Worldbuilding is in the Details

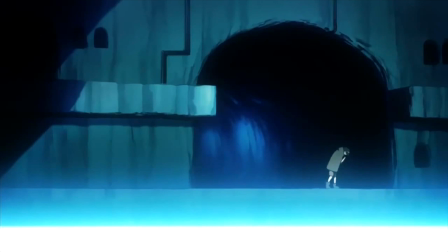The claustrophobic, dirty feeling of Simon and Kamina's underground home really comes through thanks to tight framing, little lighting, and a blue hue.
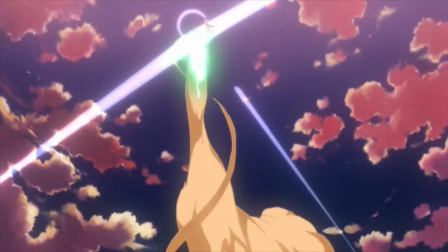When they finally break through to the surface, the relief of the fresh air feels like a huge weight lifted off your shoulders, and the beauty of the open sky is made striking by its color,
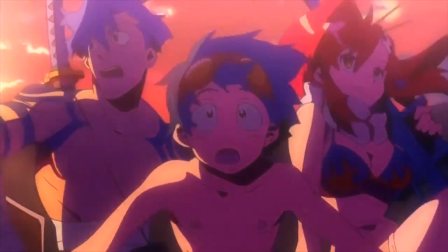symmetry, and size. Consider how barren and empty the surface really is here. It's made to captivate us in the same way it has the characters.
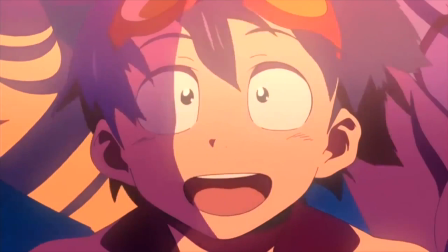It's the perfect episode for the start of their journey, and a great hook into the world. As I've said though, world building isn't reserved for these grand adventures.
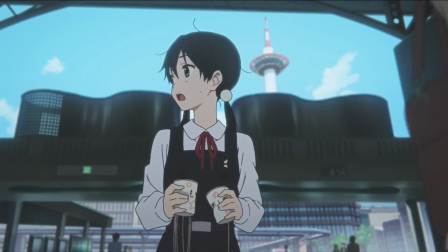Even if it takes place in a setting you're entirely familiar with, like 2000s Japan, you may know the world, but you don't know the world of the characters.
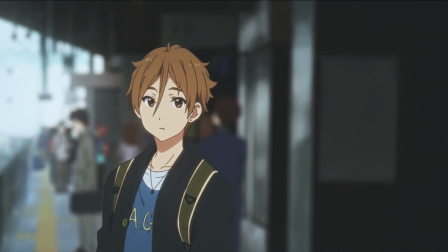It's still the story's job to relate the feeling of being in this specific section of modern day society.
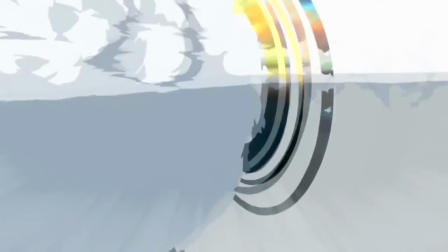All those earlier questions still apply. But if there aren't any new cultures to divulge, new environments to explore, or new laws to explain, then what does the story have left to establish?
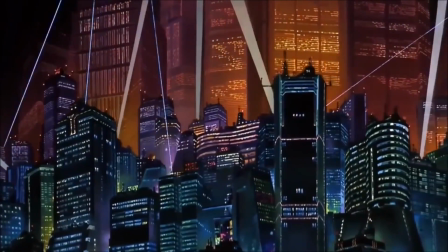It all goes back to the central question of world building. What is it like to be there?
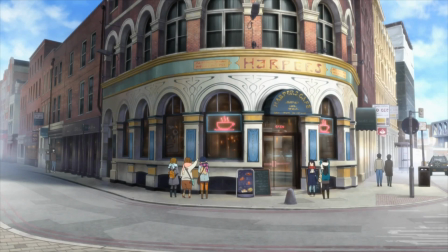Say I'm some background character. How do I feel? What am I doing? What am I seeing? It's these smaller details which answer that question.
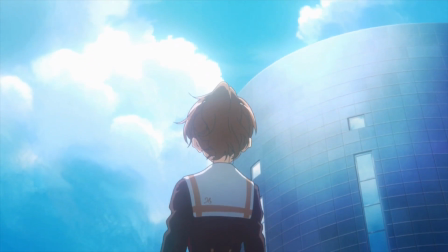Let's take a look at a different fall 2016 show, Sound Euphonium.
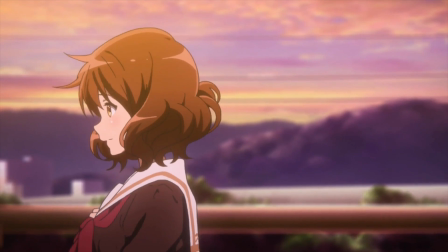One of the series' strengths is conveying its characters' emotions, thoughts, and feelings through careful framing, expressions, and visual techniques.
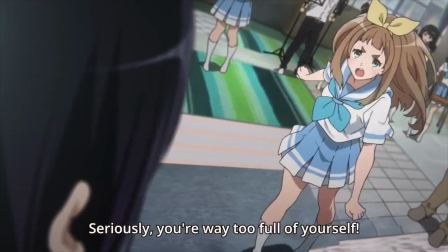The shaky camera, for example, is often used to convey rising emotion, say in an argument. At others, it's to give the series a documentary feel.
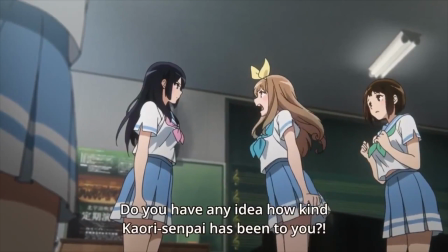Both cases reveal information about the sentiment of the room.
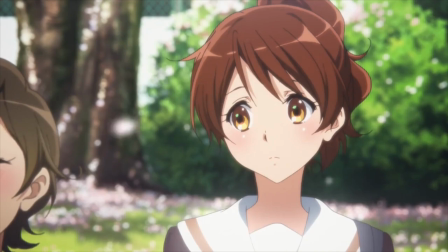Yamato loves to use bokeh to control focus and add a layer of beauty to a shot, again offering a glimpse into the sense of that moment.
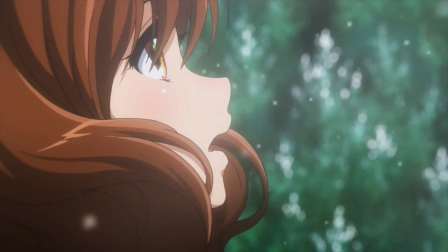The first sequence of Season 2 uses a sharp contrast between environments to portray time and emotion as it shifts from a winter air to the heat of summer.
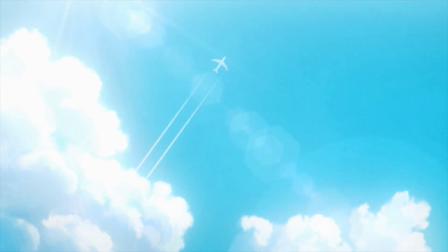The show takes Kumiko looking up at the same sky with a similar expression and elicits two very different feelings out of it by playing them back to back.
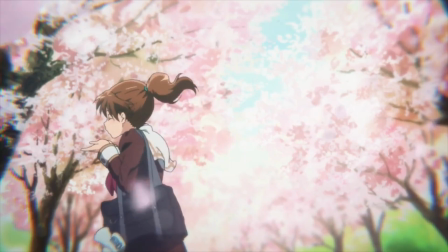If a story takes place in a real-life setting, it should match that real-life setting. Sound Euphonium takes place in Uji, Kyoto, so there are several nods to real events in the city,
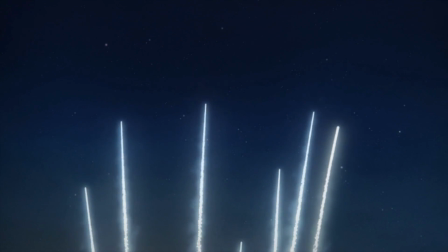such as the Uji Fireworks Festival, which actually hasn't run for several years, but author Ayano Takeda wanted to highlight it from her youth,
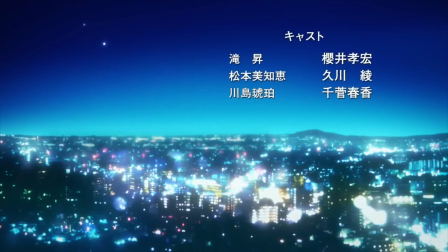or the alignment of Venus and Jupiter in episode 8 of Season 1, which happened in real life at that time too.
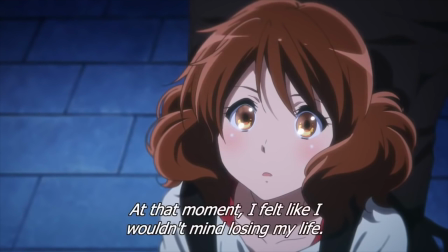It's not just there as a reference only people from Uji would understand either. It's framed in such a way to reflect the relationship between Kumiko and Reina at the time.
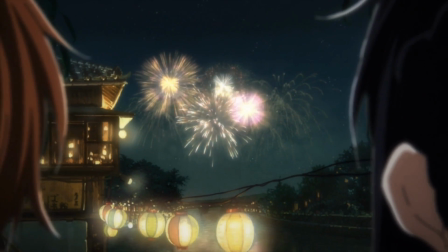Details like these may not seem like much on their own, but add them all up and it goes a long way towards making the world feel real.
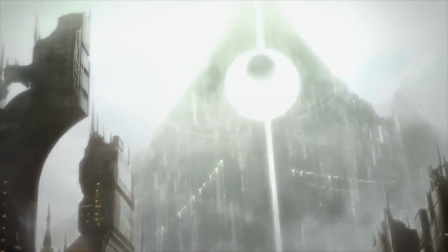To see how detrimental bad world building can be to a story, look no further than Sword Art Online 2's first arc, Gun Gale Online.
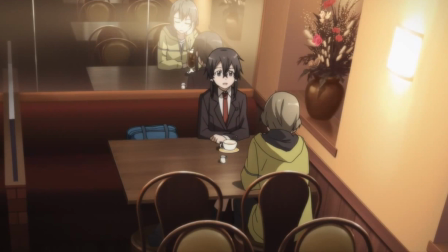Few shows are as guilty of info dumps as SAO2 here in its first arc. By the time any action rolls around, the story's already bored me beyond repair.
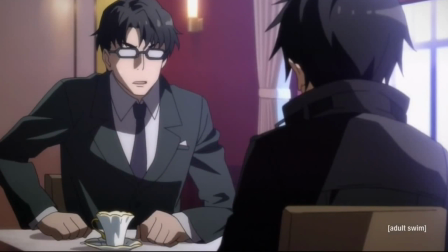To make matters worse, the setting of these scenes is even more boring than the info dump.
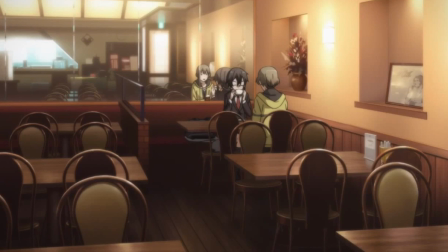There's nothing less interesting than having characters sit around a table at a coffee shop and talk endlessly, so to do it over and over again is borderline sadistic.
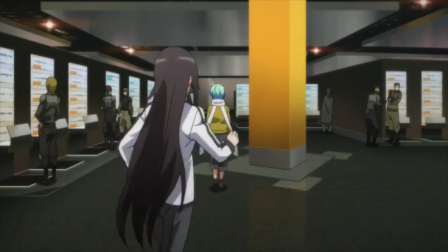Much of our initial time spent there is inside dull buildings with no character to them, instead of engaged in its more captivating world.
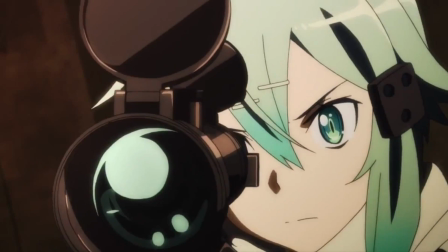It's no coincidence the arc's only memorable sequences make use of these striking landscapes. Even then, it's mostly just there to be a gritty counterpart to SAO's lighter worlds.
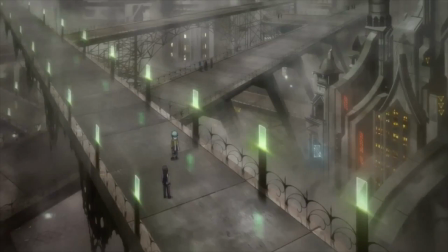I think that's the problem most series run into. Their world has no personality, it's just the place where the story happens.
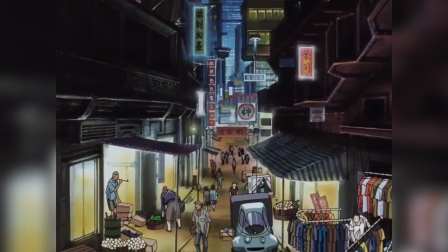It's a shame, really, because a great world can make the difference between a decent story and an engrossing one.
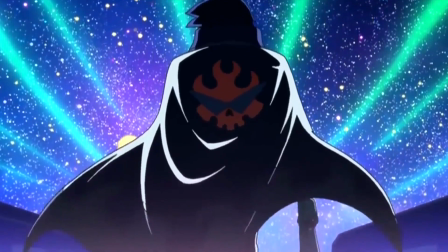Oftentimes I find myself rewatching my favorite series not because I need the narrative again. I know the plot, I've seen it.
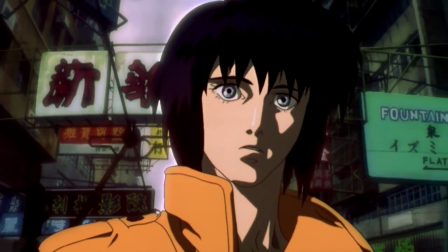It's the world I come back to. So the next time you watch a show, no matter how big or small the story may seem, pay attention to the background,
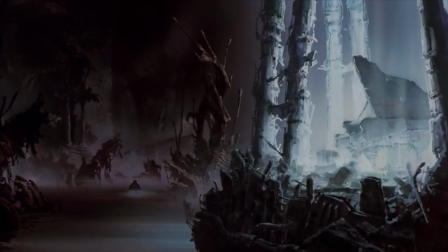think about how a particular shot makes you feel, and see what information you can pull from outside the exposition.
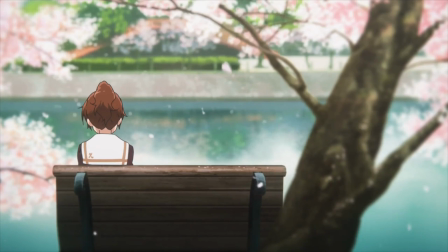For world building isn't simply about giving a story a place to happen. It's about creating a world that's truly alive.